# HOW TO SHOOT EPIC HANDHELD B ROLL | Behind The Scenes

And once again, just to make it a little more interesting, I decided to pre-focus as the camera was pulled out a little bit. And then I just brought it in, started off a little bit closer, more zoomed into the pot. And as I had Kristen pour the milk, I decided to pull the camera out as I was rotating it, like so, right? So that just, once again, creates a little more motion and adds a little bit more dynamism to the shot. After this, I knew I wanted a proper pouring shot of the milk, so I decided to get down low.
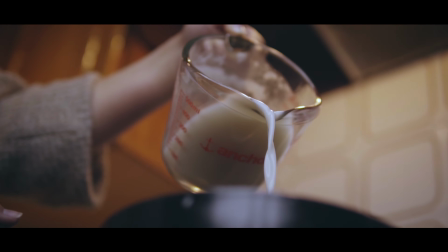Now I forgot to film the actual behind the scenes shot of that, but very, very simple.
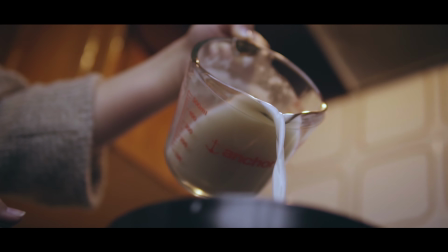I just kind of crouched down at the stovetop. I did bring the pot forward actually, like off the main burner because it was at the burner on the far left side. I wanted to bring it in closer so that when I aimed the camera up from down below,
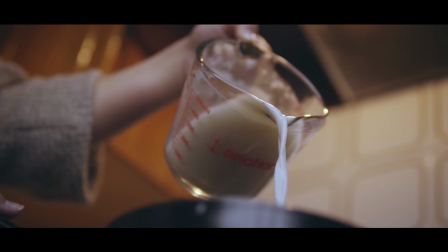it would be at the edge there and you nicely see, you know, the what do you call that thing? Measuring cup. So you'll see the measuring cup and pouring the milk as it's going in there, right? So for a shot like that, I feel like the pouring milk just has this, I don't know, something soothing and calming about seeing like a milk stream pouring like that. So I didn't really want to have a crazy movement or action for this part of it. Then I knew, I think, from the moment I decided to do a hot chocolate sequence,
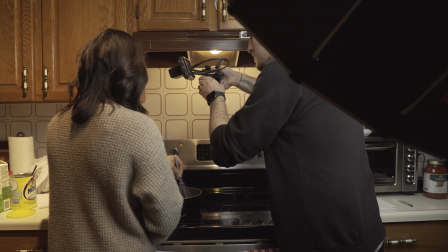that I wanted to have a top-down shot with the camera following the whisk or spoon as it was stirring the pot. So I tried to keep the lens focused on the whisk the whole time, so it was following it in the exact same motion. And I knew I wanted to just do 1, 2, 3, and then roll the camera out. Okay, so for our next shot, it was grabbing the marshmallows.
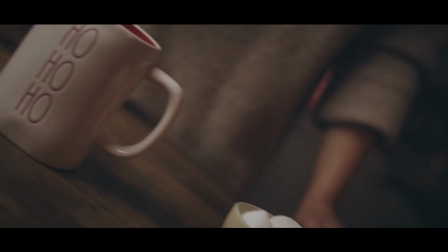I realized this was the perfect opportunity to do a seamless transition from that previous shot into this one.
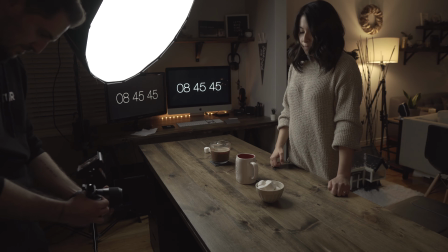So I decided to roll the camera in to focus on the bowl with the marshmallows, then follow the hand up over to where the mug is, and then release the marshmallows so they can fall into the mug.
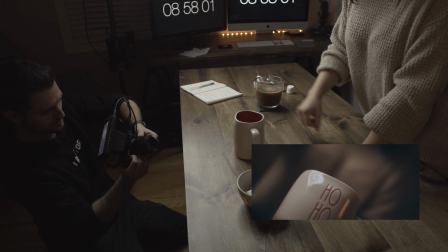I figured something dropping or falling always looks cool in slow motion.
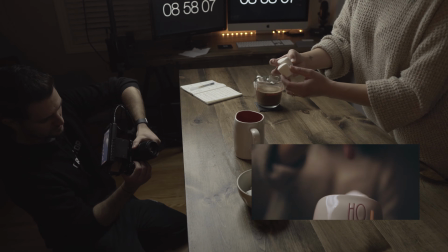So yeah, so I thought that would be really cool to transition from the roll in, the movement, and then slow motion shot of them falling into the mug.
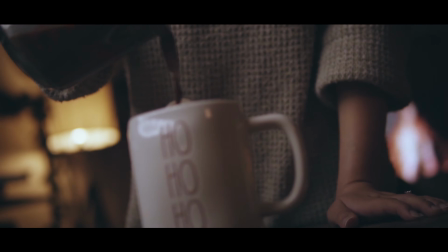The next action was pouring the hot chocolate, so we filmed it out of order.
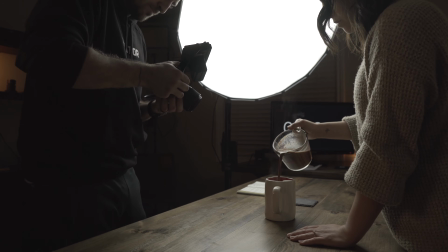Did the top down one first, which is what you can see over here. Then we brought the camera back out from the front, had her pour it again.
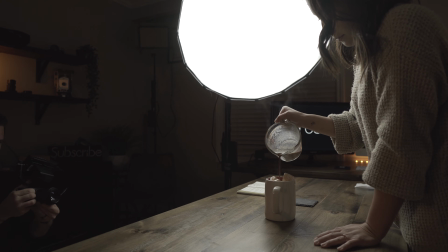This time I just kind of slowly zoomed back and backed away from the mug as she's pouring, as I was rotating that camera. Now the next shot is actually one of my favorites in this whole sequence.
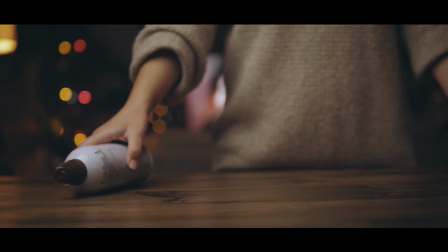Things that are challenging in a shot like this, because you've got multiple movements, so we're rolling the can across the table into one hand,
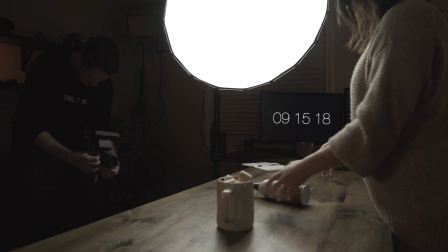then she's picking it up, going kind of across her body to pull off the cap, right? So that the whole time the camera's following this action along,
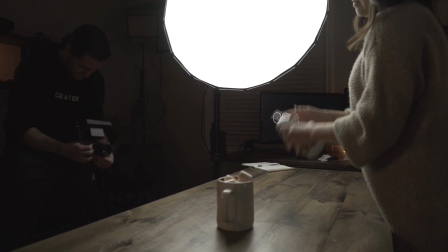and then finally the hand's going across and then down to over the mug to start spraying the whipped cream. All in all, I think this one turned out fantastically.
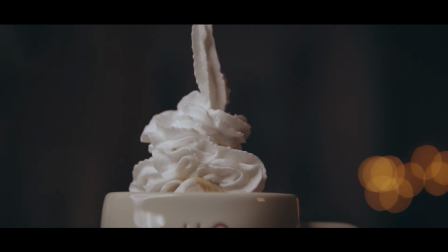So for the next sequence, the next clip in this sequence, it was a close-up of the whipped cream.
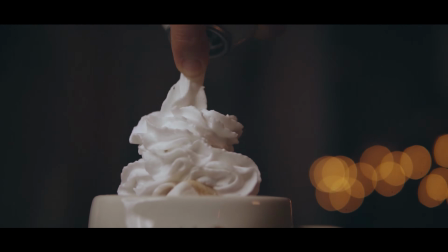So first, I just got a nice standard close-up, just panned a little bit and moved a little bit forward, just to have a little bit of movement and motion. I think what's key here in sequences like this is to always have some kind of motion.
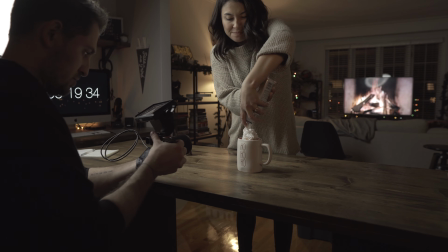So even for something like this, where I wasn't moving a lot, the focus was just on the whipped cream coming out, I still moved the camera a bit just to still have some kind of movement and motion.
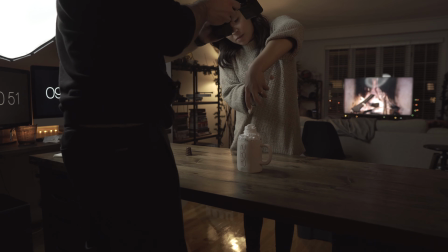But I wanted to make the movement there a little more subtle and understated because her hand with whipped cream was moving a lot, right?
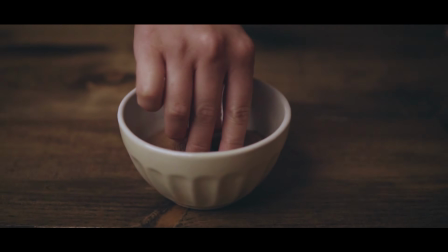Then, once again, another simple shot is next. I had Kristen put her hand in the bowl.
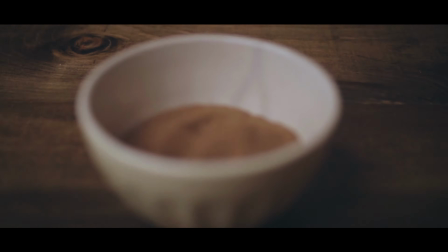I focused on it like where I wanted it to be.